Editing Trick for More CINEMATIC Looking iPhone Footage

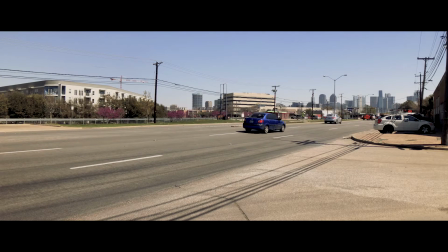Alright, so you went out and shot some cool new footage. Nice work. Now you take it back to your studio.
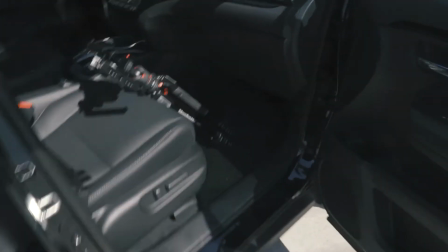Super excited to check it out.
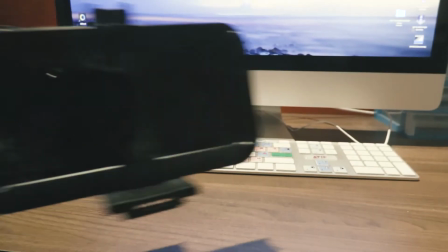You load it up.
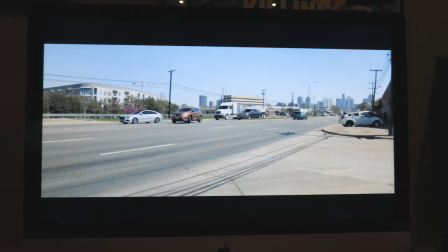Play it back. But wait, something's not right.
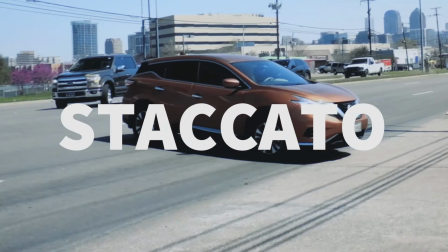The motion has a weird staccato feel to it, and this isn't a zombie movie.
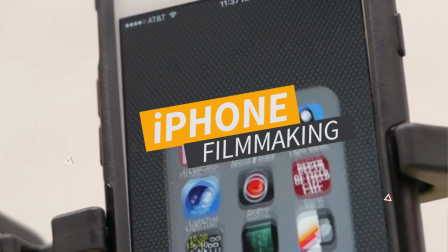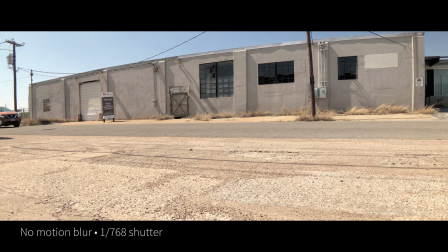The truth is, this happens all the time with smartphone footage, GoPro footage, really any footage from a camera shooting outside in bright conditions with no ND filter added.
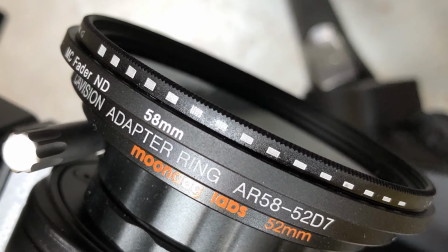But don't worry, you can fix it by adding motion blur.
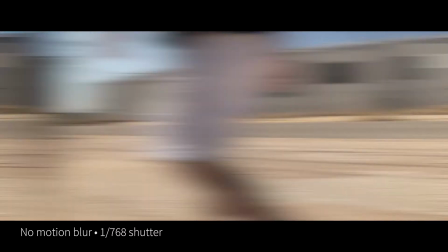It's a subtle trick, but it definitely helps footage shot like this look more cinematic.
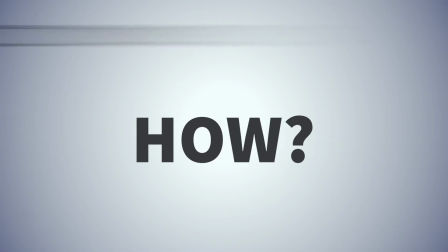So before we get into the how, let's quickly talk about the why.
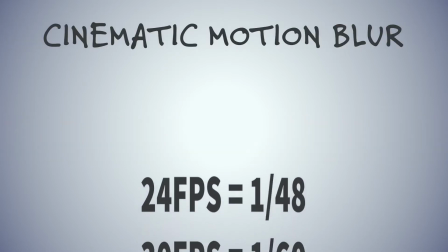Whatever frame rate you shoot, you double that to get the shutter speed for ideal looking motion blur.
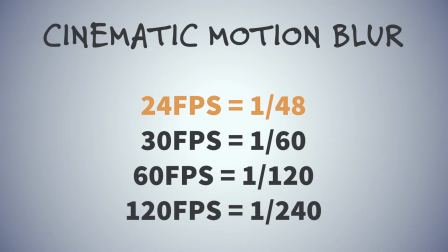So when shooting a movie at 24 frames per second, you would typically want a 1/48 shutter speed.
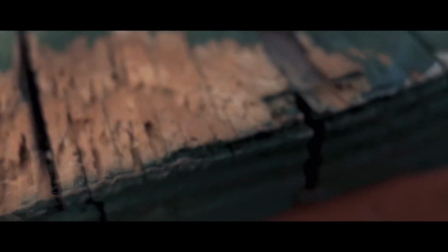If it goes lower, then it can streak or almost smear. If it goes higher, then it looks choppy or staccato.
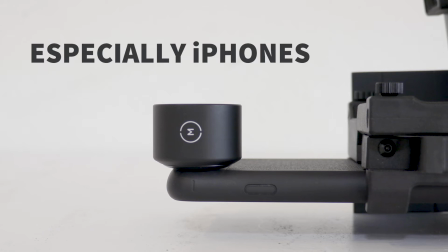And especially on an iPhone, since they have fixed apertures and use the shutter to adjust the exposure.
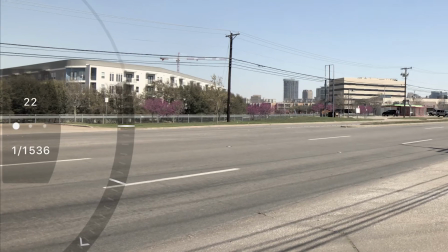So in very bright conditions, it will speed up the shutter to compensate and cause this unwanted staccato look.
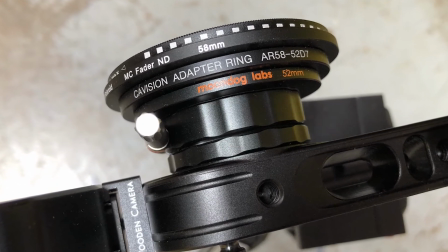Now using an ND filter or a neutral density filter will remedy this while shooting.
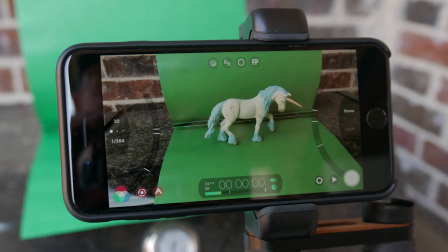But if you don't have one, then that's where this tip comes into play. We used this technique recently ourselves on an iPhone shot short film called The Unicorn.
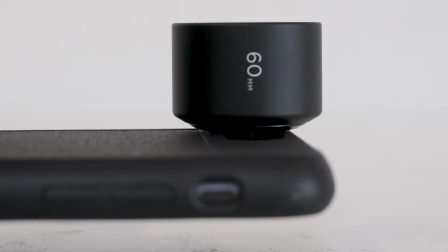We shot the entire film on a Moment tele lens, and currently there is no easy way to put an ND filter on that.
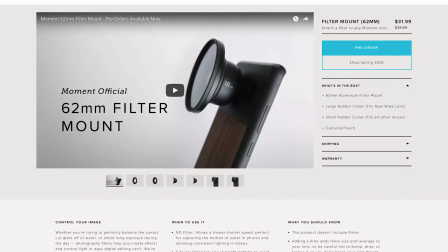Although they do have a filter ring releasing in the near future, which is great, but it didn't help us on this shoot.
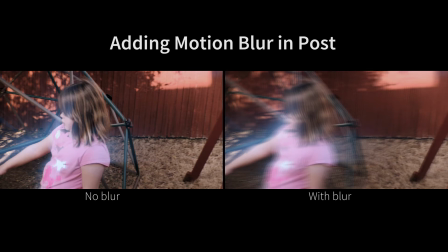So we added motion blur in post-production. We used After Effects, but there are many ways to do this depending on your editing or visual effects software of choice.
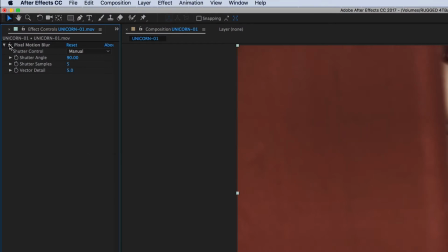Now in After Effects, we use the pixel motion blur. There's a couple different ways to do it, but we thought this one looked best. And you can use manual or automatic settings, and we used manual, and we ended up using a 90-degree shutter angle.
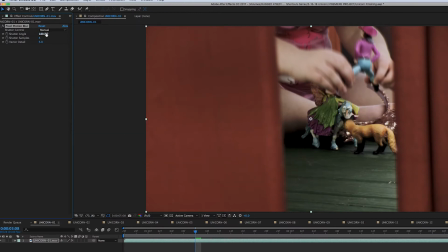180 is kind of the normal, but for this particular footage, we felt 90 looked the best. Look at her hand, you can see it changing there.
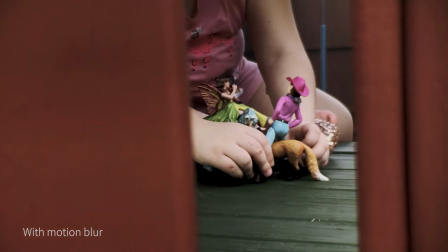So we have the shot without blur and then blur added. It's a subtle effect, but it makes your footage look more cinematic.
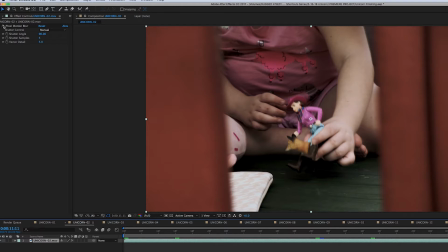Now in this shot we did the same thing. Look at the toy's face, the cowgirl's face. That's where you can really see. Wherever the motion is where you see the blur added.
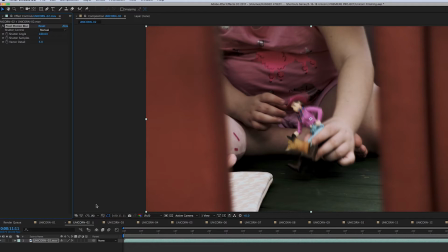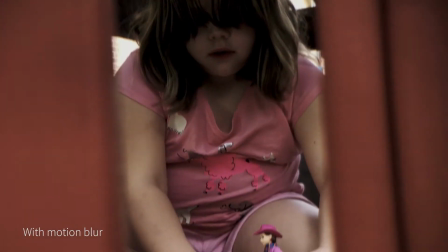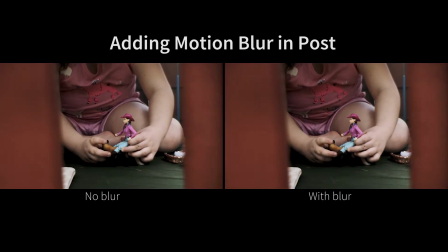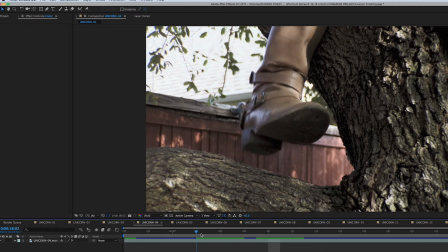Now this shot there wasn't a whole lot of motion, but there was just enough to where adding motion blur helped. You can see it on and off there, and it's very subtle, but it just gives it a little more of a cinematic look.
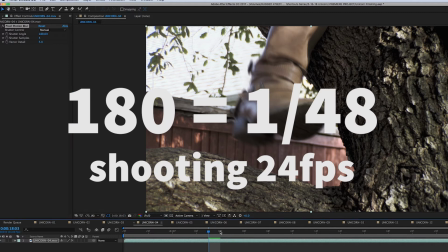A 180-degree shutter is standard, but again, dial it in to taste.
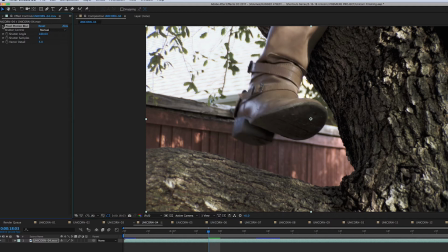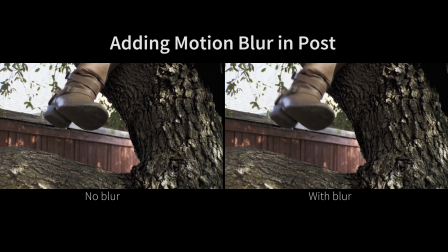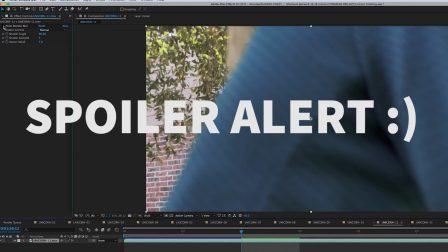Now this shot's where she falls out of the tree, and it's a very fast shot.
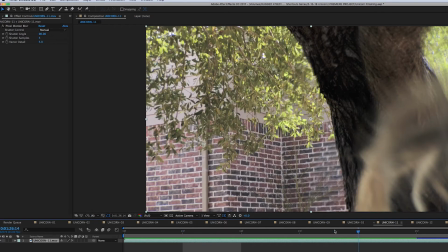And adding the motion blur to it just gave it that extra little bit of finesse.
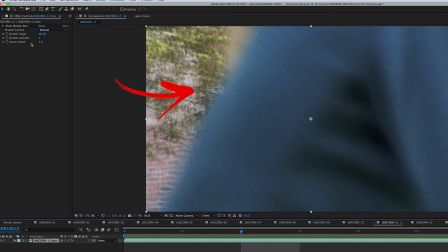Just gave it a little more cinematic motion.